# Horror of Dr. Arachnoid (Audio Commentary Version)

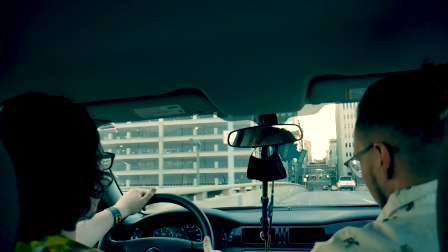And also, speaking of jizz, how does Dr. Arachnoid produce webs to then get on Barbara?
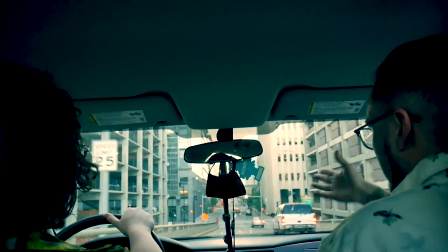I think it is jizz. I haven't quite decided because that would be really gross.
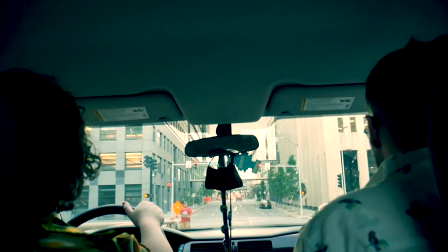But I don't think it comes out of his ass, and I don't think he shoots it out of his wrists like Tobey Maguire.
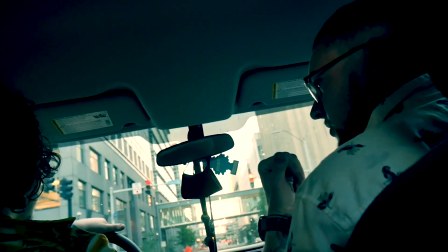So it probably is jizz. That would be the only thing that about makes sense. But Abraham just produced regular spiderweb.
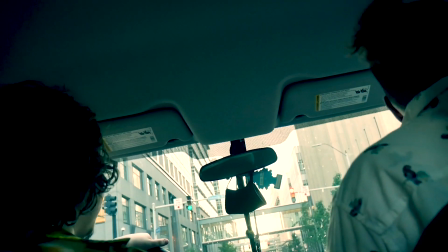This scene, Mason is just sitting in the back, and I felt like we needed some kind of closure to the scene we were just in that also continues to establish Dante and Barry's relationship.
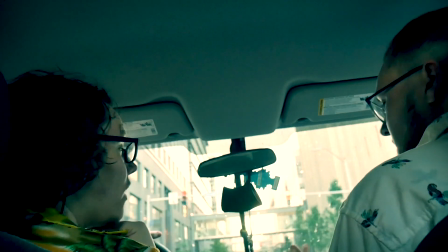So I was like, okay, just film us driving around, and we'll have a conversation, and I'll cut out all the stuff that I don't want in it.
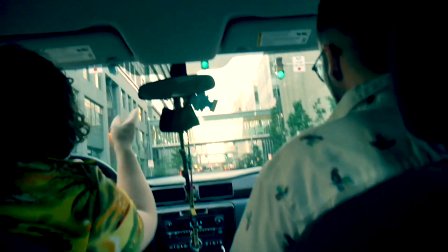So we're just driving around downtown Des Moines, and there's this homeless guy right to the corner, and then Mason slumped down in the back seat because he didn't want him to see him.
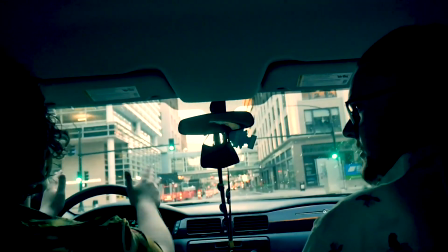Real goofy stuff. My air conditioner wasn't working, so it was just really hot in the car also. and
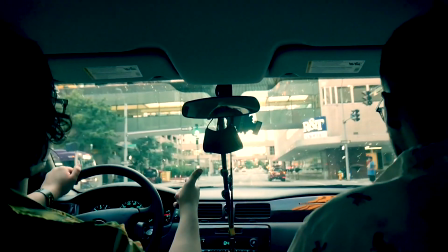but yeah we just felt like we needed to acknowledge that Dante and Barry are starting to get along because the last time you saw them it was like he pulled a gun
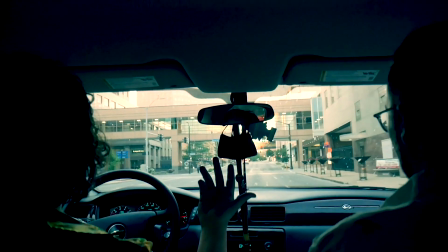on him and he fucking stone cold stunnered him and it was just all sorts of shit so we knew from the
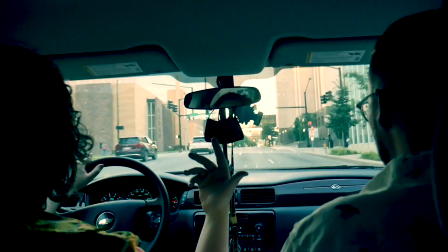very beginning that they would eventually start working together and just in this episode I felt like it was time to start that relationship because they can't just be enemies forever
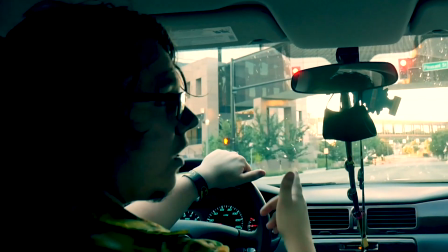and we just we want to establish that they are argumentative and have two different points of view of looking at problems and solutions.
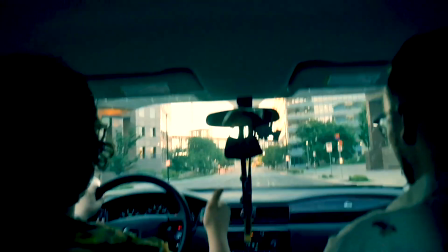And also that they have different expertise in different matters.
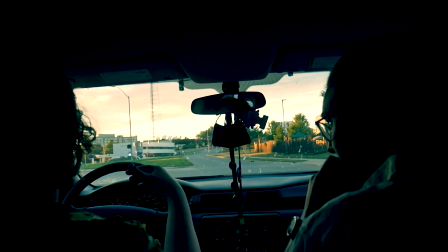It's not so much that they hate each other, it's just that they don't mix well, but they yield very good results when it comes to investigations of the supernatural variety and stuff like that.
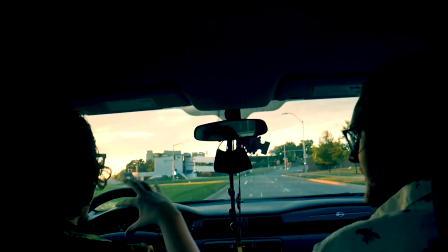At one point, Dante Graves was a private investigator when in the Carver's Revenge thing, he shows up, and he's, like,
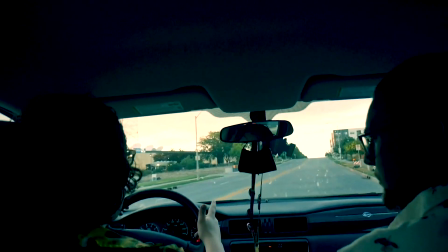Detective Graves, and then Barry was an actual detective that then became a private investigator, and then Dante became a TV show personality, so,
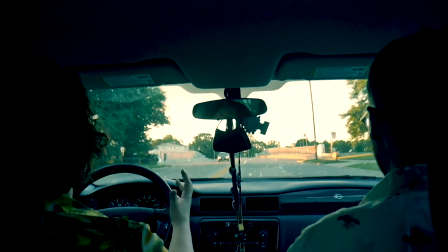like, they have a lot more in common than they really would like to admit, I feel,
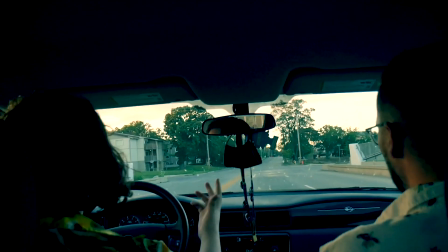uh, and maybe I'm just reading too much into dog shit YouTube videos that I make,
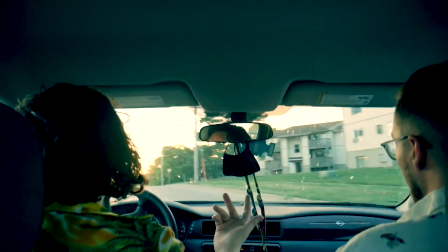but, like, that's kind of how I've always looked at it, is that they, they're just two sides of the same coin, you know, um, as I was driving, I just got, like, lost, and it,
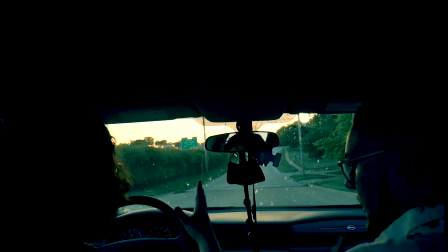you can see, like, just that beautiful summer sunset, um, granted, it doesn't look that beautiful in the video,
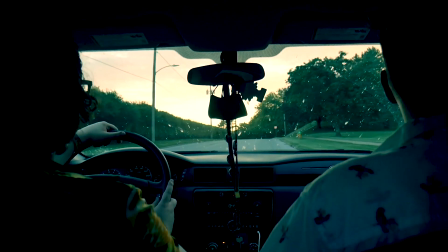but, like, I really feel that the summer vibe shined through, and I put the whole movie on this science fiction filter, and it just, I don't know, I, I really like the atmosphere of this movie, um, see movies like never just because the movie doesn't have like a specific atmosphere that you can like point out like all
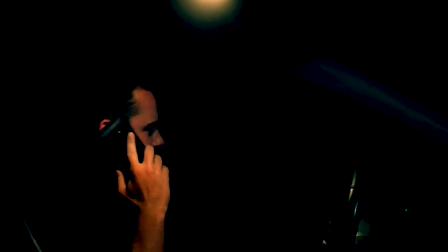movies have some atmosphere and i just like the one that this gives me it just brings back fuzzy memories for me maybe that's just me but i mean this video is very
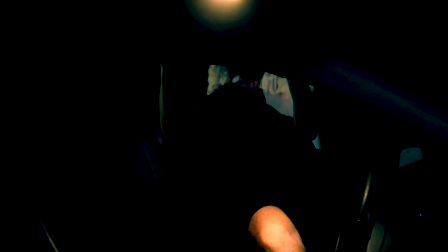successful um it's the highest rated dante graves episode of all time for a reason that i will get into later but um
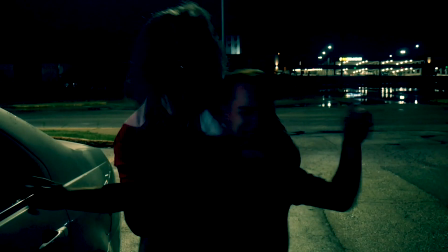i do think that it's not entirely just because of a couple seconds of the film i I think it is,
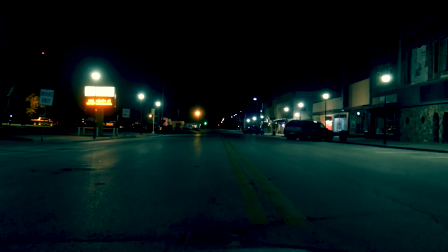like, people generally just kind of like this one. I love all the nighttime stuff. We're officially now back in Adair County. So I think Dante Graves went back there, and Dr. Ackney just, I guess, floated back there.
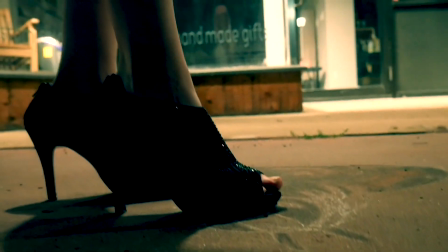But that last scene was shot in, like, the parking lot of Flick's Brewhouse. This is my friend Kay Lee, once again, in these movies, except this time playing a very different character.
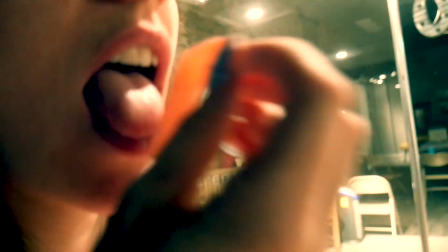This is Vanessa Bellamy. This entire scene was initially just going to be I needed another death scene in the movie.
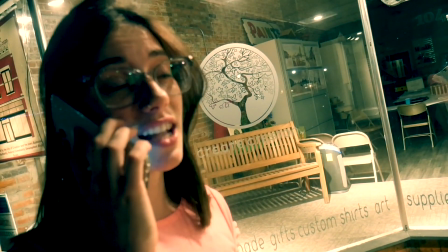And she came over, and I was pitching her ideas for, like, what I wanted. And her and I, like, on the drive to, this was filmed in Creston, which is about 20 minutes away from Greenfield.
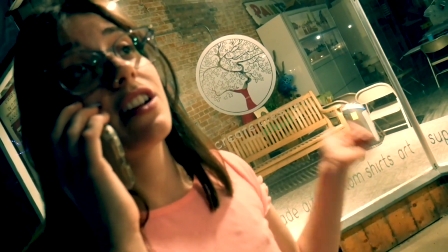And this is actually the town where Zach lives, who would be where Barry lives. And so we were driving up there, and I said I really wanted, like, a Regina George-type character.
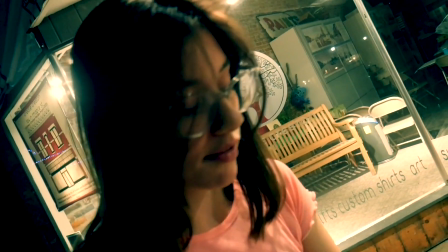And she's a huge Mean Girls fan, so we're spitballing ideas back and forth.
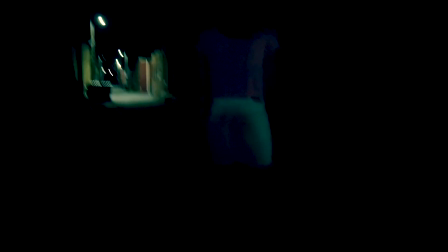and we had picked out the costume and then it was like when we were sitting at my house beforehand trying to write
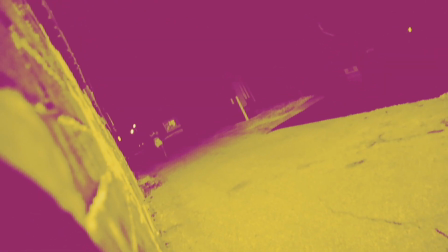this scene uh we went out there to film it and she was just gonna die like there was gonna be nothing else and then this scene was had to be filmed
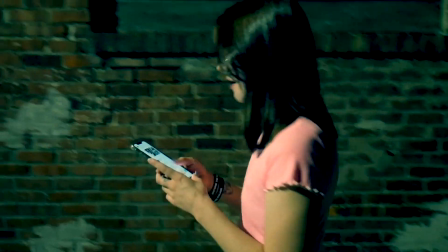in two nights because people kept fucking with us the first night so much so that her camera and all that stuff eventually died and
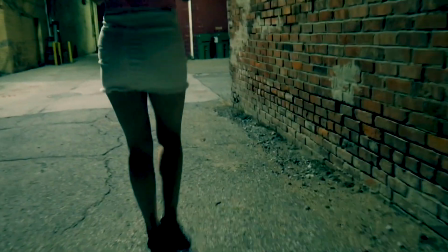we had to go back and like recharge cameras so we came back the next night and as I had put the footage together about to the point where she
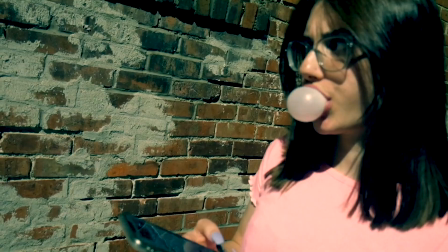takes kicks off the heels and runs away I like told her about it and I'm like I kind of actually like this character of Vanessa and
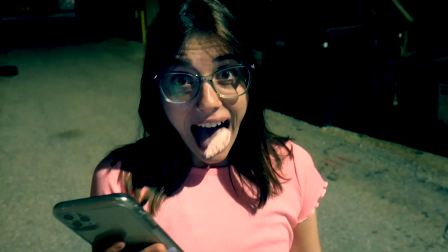she was sort of having fun playing her the pissing of the pants thing we just thought was something that would reasonably happen if you saw a fucking
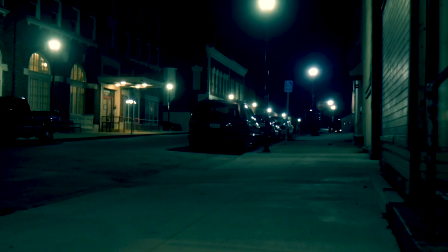mutant spider guy in a lab coat in like a dark alleyway and also just kind of like that classic
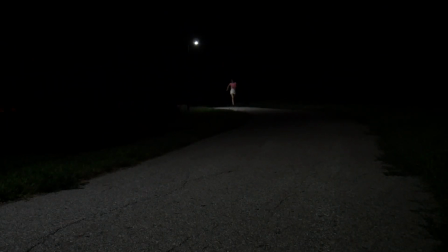50's movie trope of like pretty girl being chased by a grotesque man, you know, like, it's, um, a tale as old as time, as they say, that old chestnut, you know, uh, but yeah, the kicking off of the heels, this was, had to be shot twice, because the first time it was just way too blurry,
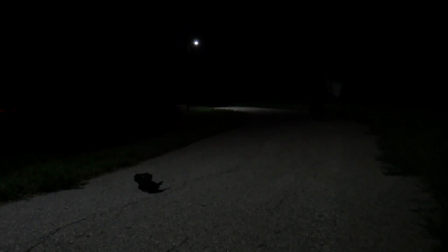um, but then, this was, like, the second night, and I said, what if we leave her alive, and she tells Dante about Dr. Arachnid,
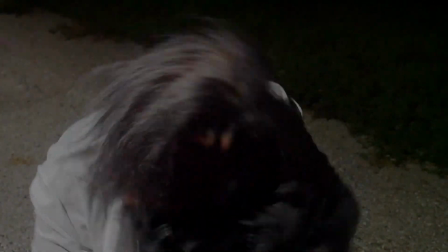and we can use her for something else, and initially Vanessa was going to be built up as just this super unlikable bitch that you wanted to see die so
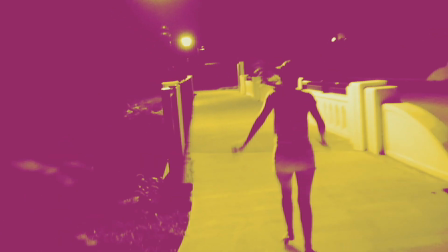bad and then eventually she would get some horrific death but now we've grown to just like the character's presence in these so much that we,
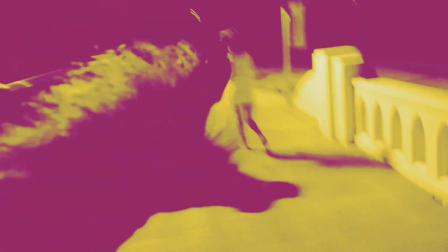while I still may kill her eventually I think everybody, even Dante himself, is open to being killed
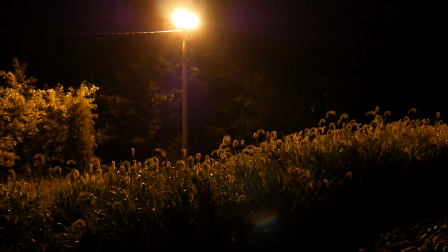we just haven't quite found where we're going to do that yet because she's so much fun to use in the movies um and also just
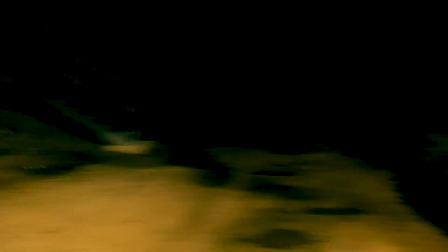Kaylee plays her really well because she's basically like Kaylee is nothing like Vanessa in real life but she has seen
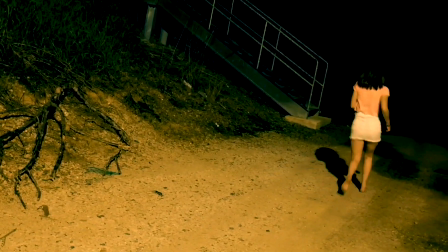movies like Mean Girls enough to like kind of emulate that performance um
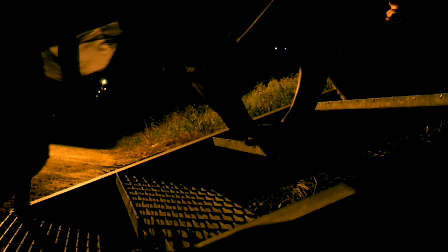this scene uh I've heard a lot of people ask me like why did he rip off her
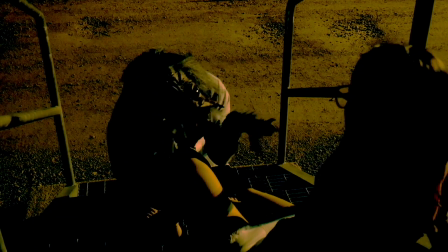skirt well for one uh it's funny two it's sex appeal and three uh we're trying to kind of insinuate that Dr. Arachnoid is
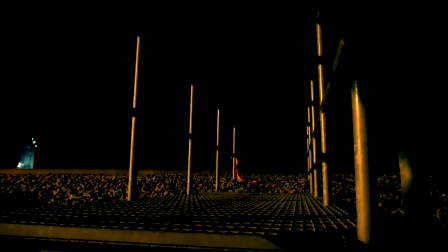sort of a sexual driven creature. Um, so, and we wanted it to seem, we didn't want it to come off gratuitous.
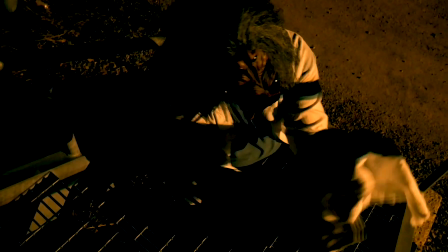We wanted it to just come off as like a, you know, a comedic slapstick gag, but then he's so like distracted by the skirt and finds the bubble gum and all that kind of stuff.
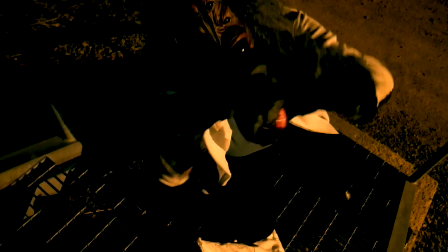I just felt like it was kind of a cool thing.
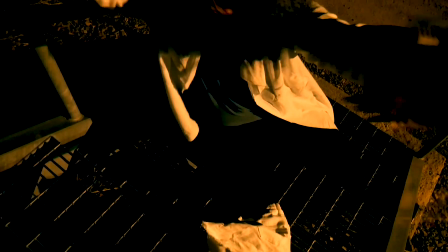And the twitching of the hands and the way that he like combs his hair back, it's really trying to kind of, or at least what we attempted to do was say that he's like in love with Vanessa.
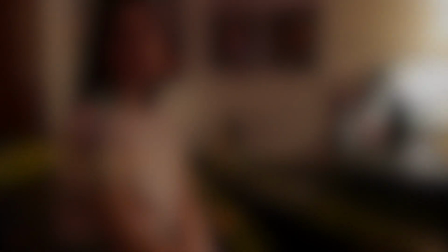And then, um, and it was also, it was not going to be her skirt originally when kaylee and i were sitting there writing it
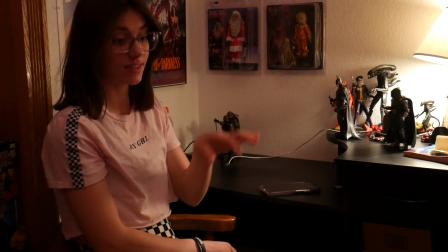um i was like what if you wore like a jacket and kaylee was like it's really fucking hot and i'm like okay i'm like what if it was like
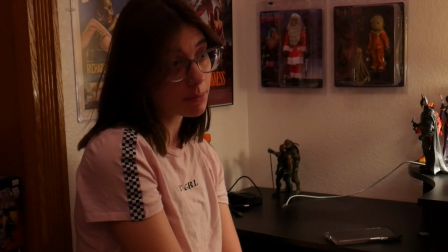a light jacket she's like i don't even own a jacket i'm like what do you want to do and she's like what if he rips off my skirt i'm like that's a great idea i'm all for it so
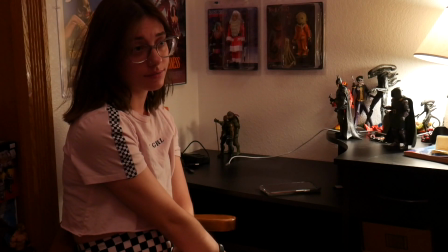that's what eventually happened and it was difficult to film because while we were out
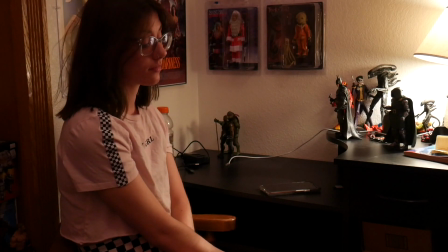there uh we went really far outside of town to this like railroad to do that scene but even then there was like trucks driving
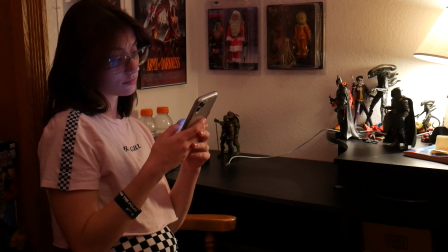by and people would stop and they would hear me explaining the scene to her and yell like cat call her while i'm fucking there when like we're so far
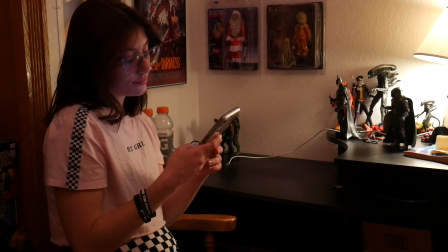out of town but like we just needed to get like a quick scene of something and it just people would just bother you and
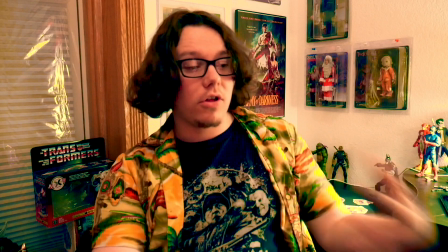say the fucking most weird shit and being a guy i don't have to put up with that fucking bullshit but Like,
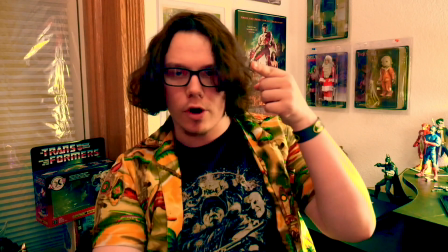it was really fucking gross. But Kay Lee, just like a champ, took it in stride and just laughed it off.
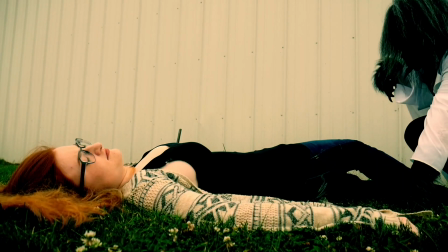And thankfully, like, we were both there together to laugh about it together. But, like, it was a weird fucking night of filming.
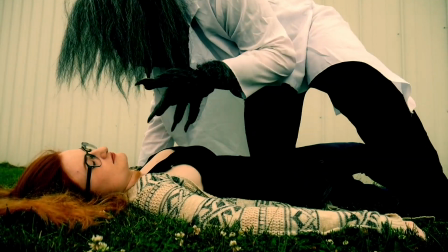And I think it produced a pretty memorable scene.
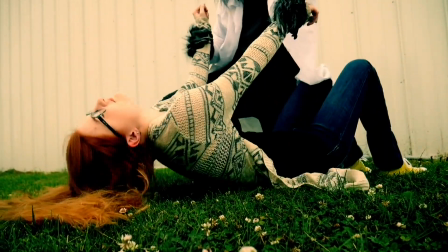This is my girlfriend, Bree, playing the character of Barbara Goodhead, whose name is a James Bond reference to the film Moonraker.